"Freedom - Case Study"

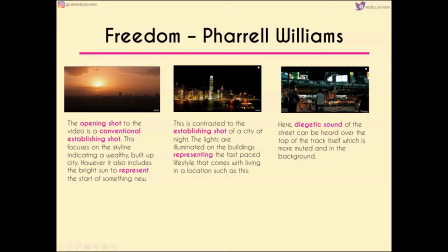[0:08]
welcome to another video. So there's no shout outs at the moment as I'm trying to get all of the videos from the old channel remade and put up onto the new channel so that you guys don't have to keep going back and forth to find information that you need for your course.
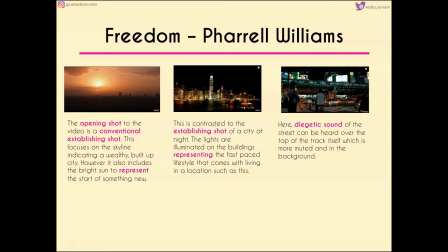[0:22]
So if you're expecting a shout out, have a look back over some of the previous videos to see if you're mentioned in one of those. If not, then pop me a message down below and I'll give you a shout out in the next video. Today we're going to be looking at Pharrell Williams' Freedom. This is not one of the videos that I teach at my school, so this is one of the ones that I found more difficult.
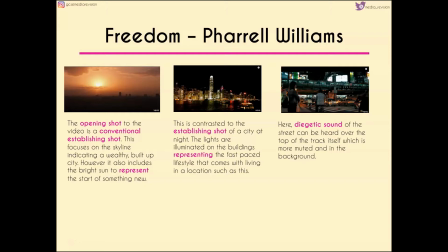[0:41]
I found a really good link to another YouTube video that I'll pop in the description box below for you guys who are studying this. I am going to be doing more videos on the music videos that you guys are studying,
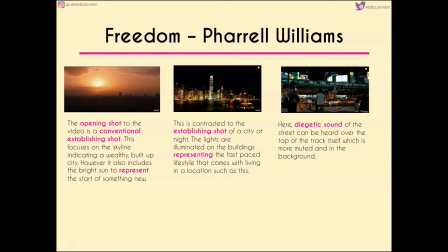[0:54]
but they'll have to wait until after I've gone through Luther. Hopefully this will give you some information for the video if you are studying it. Pop me any questions or comments in the box below or through Twitter and I'll get back to you if you need more information. So the opening shot that we have to the video is a very conventional establishing shot.
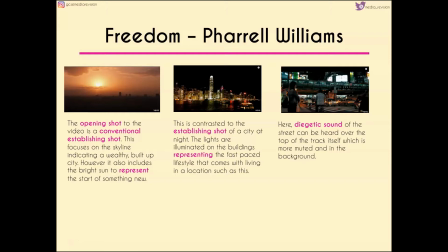[1:13]
It focuses on the skyline, which would suggest a wealthy built-up city, but it also includes the bright sun, which represents normally the start of something new. Here we have the sun setting, which is contrasted and sort of linking to the image that we see in the next frame in the center.
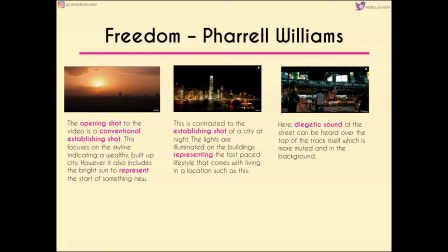[1:31]
It's contrasted in the sense that we've gone from something very bright to something very dark, but we did have that sort of end of the day motif at the beginning of the video. The city at night is illuminated by the buildings, which are all man-made, so again contrasting to the sun that we had at the beginning,
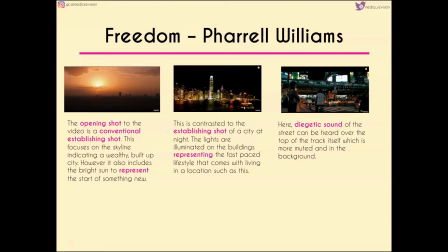[1:47]
but also representing the fast-paced lifestyle that comes with living in a location like the one we see here. We then get diegetic sound of the street, which can be heard over the top of the track itself. The track is more muted and in the background here.
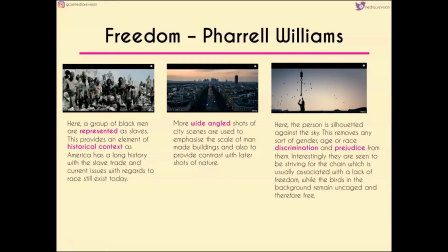[2:00]
We then get a group of black men who are represented as slaves. Now this provides an element of historical context because America has a very long history with the slave trade and also has a lot of issues with race that still exist today. We get more wide-angle shots of city scenes,
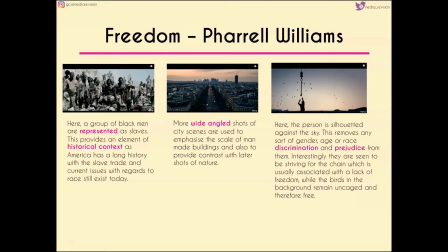[2:16]
which are used to emphasize the scale of man-made buildings and also contrasting with nature, which we're going to see later on in the video. We then get a person silhouetted against the sky. Now by silhouetting this person, it removes any sort of gender, age or race and discrimination that might come with some of those, or prejudice that comes with some of those characteristics.
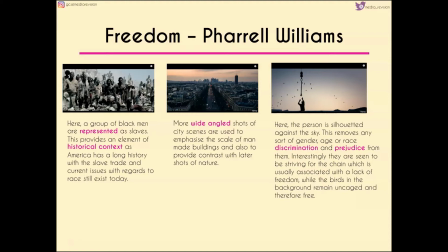[2:35]
Now interestingly, they seem to be striving for the chain or reaching up for the chain, and the chain is normally associated with a lack of freedom, so it's almost like they're reaching for something that's constricting, while the birds in the background remain uncaged and are therefore free.
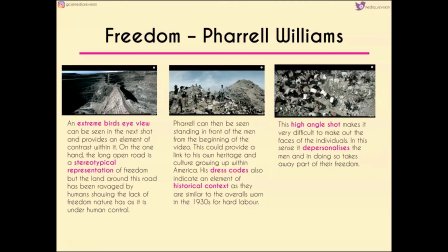[2:50]
We get an extreme bird's eye view, which can be seen in the next shot and provides an element of contrast with it. On the one hand, the long open road is a stereotypical representation of freedom, but the land around this road has been sort of ravaged by humans, almost looking like a quarry, which suggests that nature is under human control and nature has a lack of freedom.
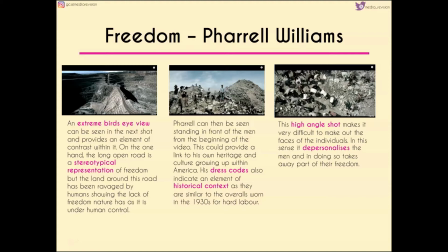[3:10]
Now in the centre frame we can see Pharrell standing in front of the men from the beginning of the video. This could be a link to his own heritage and culture growing up within America. His dress codes are also an element of historical context because they're very similar to the overalls worn in the 1930s for men who were part of sort of hard labour work.
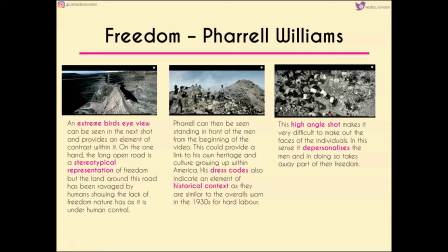[3:29]
The high-angled shot we then get on the right-hand side of the screen makes it very difficult to make out the faces of the individuals who are involved. Now in that sense it depersonalises the men and in doing so takes away a lot of their freedom.
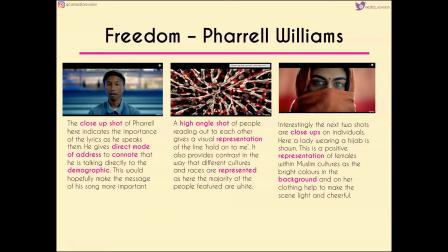[3:42]
Whereas the close-up shot of Pharrell gives sort of importance to the lyrics that he speaks. He's using direct mode of address, which creates a connection between us and him within the video, and this suggests that he's talking directly to us, and hopefully by doing so it'll make the message of his song more important and more impactful.
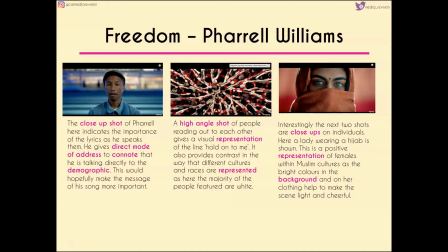[3:59]
We then have a high-angle shot of people reaching out to each other, and this gives a visual representation of the line that he speaks, "Hold on to me." It also provides contrast in the way that different cultures and races are represented, as here the majority of the people featured are white.
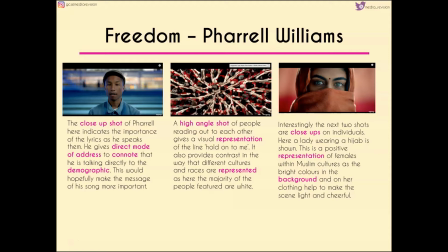[4:14]
This then contrasts to the next two shots, which are close-up on other individuals. So we have a lady wearing a hijab, which is shown in the scene on the right-hand side. This is a very positive
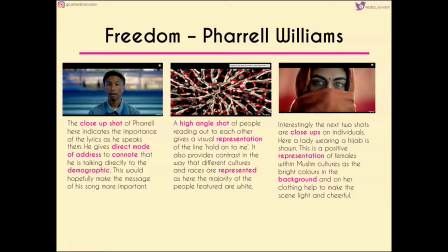[4:26]
representation of females within Muslim cultures because the bright colours on her clothing and also on the background help to make the scene seem more light and cheerful.
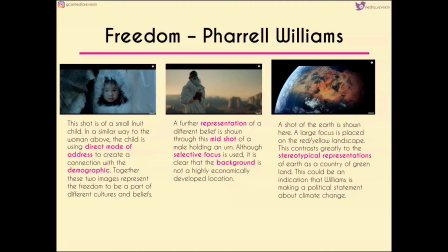[4:35]
We then have an image of a small child who's an Inuit. In a similar way to the woman on the previous slide, the child is using direct mode of address to create a connection with the demographic, and together these two images represent the freedom to be part of different cultures and beliefs.
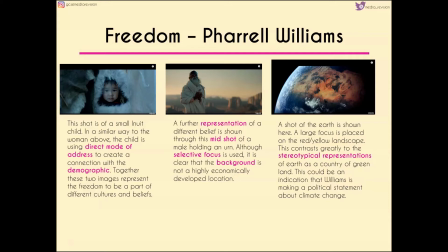[4:51]
A further representation of this belief is shown through the mid-shot of the male holding an urn. Although we've got selective focus used so that the background is more blurry and we focus on him who is sharper and more clear in the foreground,
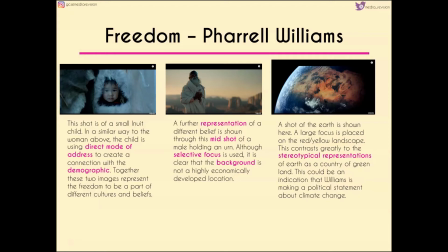[5:03]
we can tell that this is not a highly economically developed location. We then get a shot of the earth on the right hand side. Now a large focus is placed on the fact that the landscape seems to be red and yellow, which contrasts to the stereotypical images and representation of earth as a country of a lot of green land.
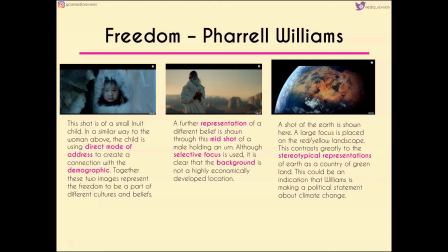[5:21]
Now this could be an indication that Williams is making a very political statement in his video on climate change.
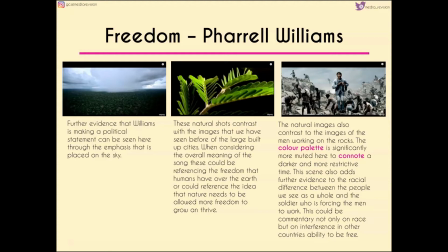[5:28]
Further evidence for that can be seen through the emphasis that is placed on the sky when we see these more natural images coming through in the first and second scenes here. So the natural shots contrast with the images that we've seen before of the large, well-built cities.
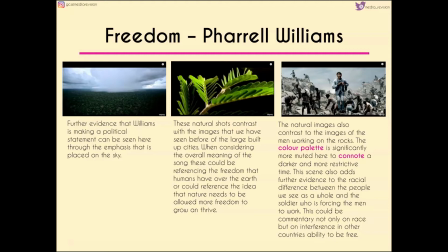[5:43]
And when considering the overall meaning of the song, these could be referencing the freedom that humans have over the earth, or could reference the idea that nature needs to be allowed more freedom to grow and to thrive. This is then contrasted again through that final shot that we have on the right hand side here,
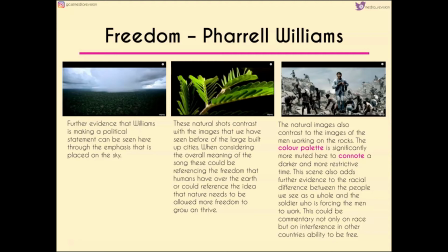[6:00]
where the natural images are contrasting to the images of the men working on the rocks, because in a way they're breaking up nature. The colour palette is significantly more muted here, suggesting a darker and more restrictive time.
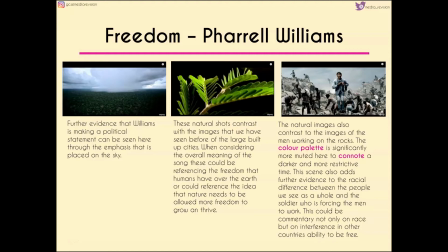[6:12]
It also adds more evidence to the racial difference between the people we see as a whole and the soldier who's forcing the men to work. This could be a commentary not only on race, but on interference in other countries' ability to be free. We then go back to the man that we saw in the previous shot. He's seen scattering the ashes into the wind, which connotes freedom and sort of is a very, I don't know, idealised way of saying goodbye, I guess, to a loved one. It seems very calm and relaxing and sort of like a more natural way of saying goodbye. Now this could play upon demographics' own beliefs, so this could be playing upon my own beliefs about what freedom is as the ash floats into the sky. Interestingly, the shot on the left and the shot in the middle has a very seamless transition between the two. So the movement of the flock here is called a dance, and actually the group of starlings together is called a sort of murmuration. Now not only does this represent freedom, but it's also very symbolic because birds are normally representative of freedom in itself, and so this obviously links very heavily to the title and the meaning of the song. Contrasting to that, though, is a male warrior in the desert, further representing the different cultures that we've seen so far within the video as a whole. Now this warrior is on his own, which could invoke a sense of isolation, but it could also show that he has the freedom to live his life as he chooses.
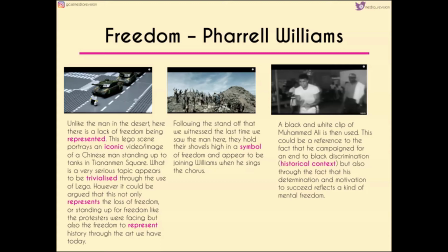[7:39]
Unlike the man that we've just seen in the desert, though, there's a lack of freedom being represented through the Lego scene. So what the Lego scene shows is a very iconic video or image of a Chinese man standing up to tanks in Tiananmen Square, which again I'll link below in the description box so you guys can see it yourself.
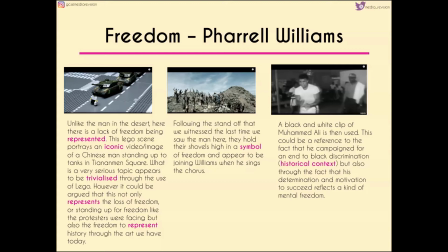[7:55]
Now this is a very serious topic, but it appears to be trivialised through the fact that it's being played out in Lego. Now on the one hand, this could be argued that it not only represents the loss of freedom or the idea that we have to stand up for freedom like the protesters were,
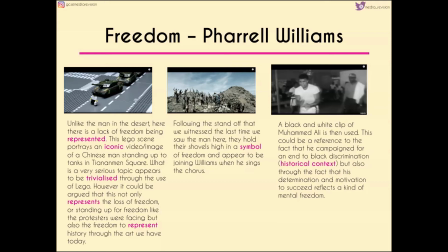[8:09]
but on the other hand it could also represent the idea that we have more freedom today to represent these historical acts through the art that exists for us today.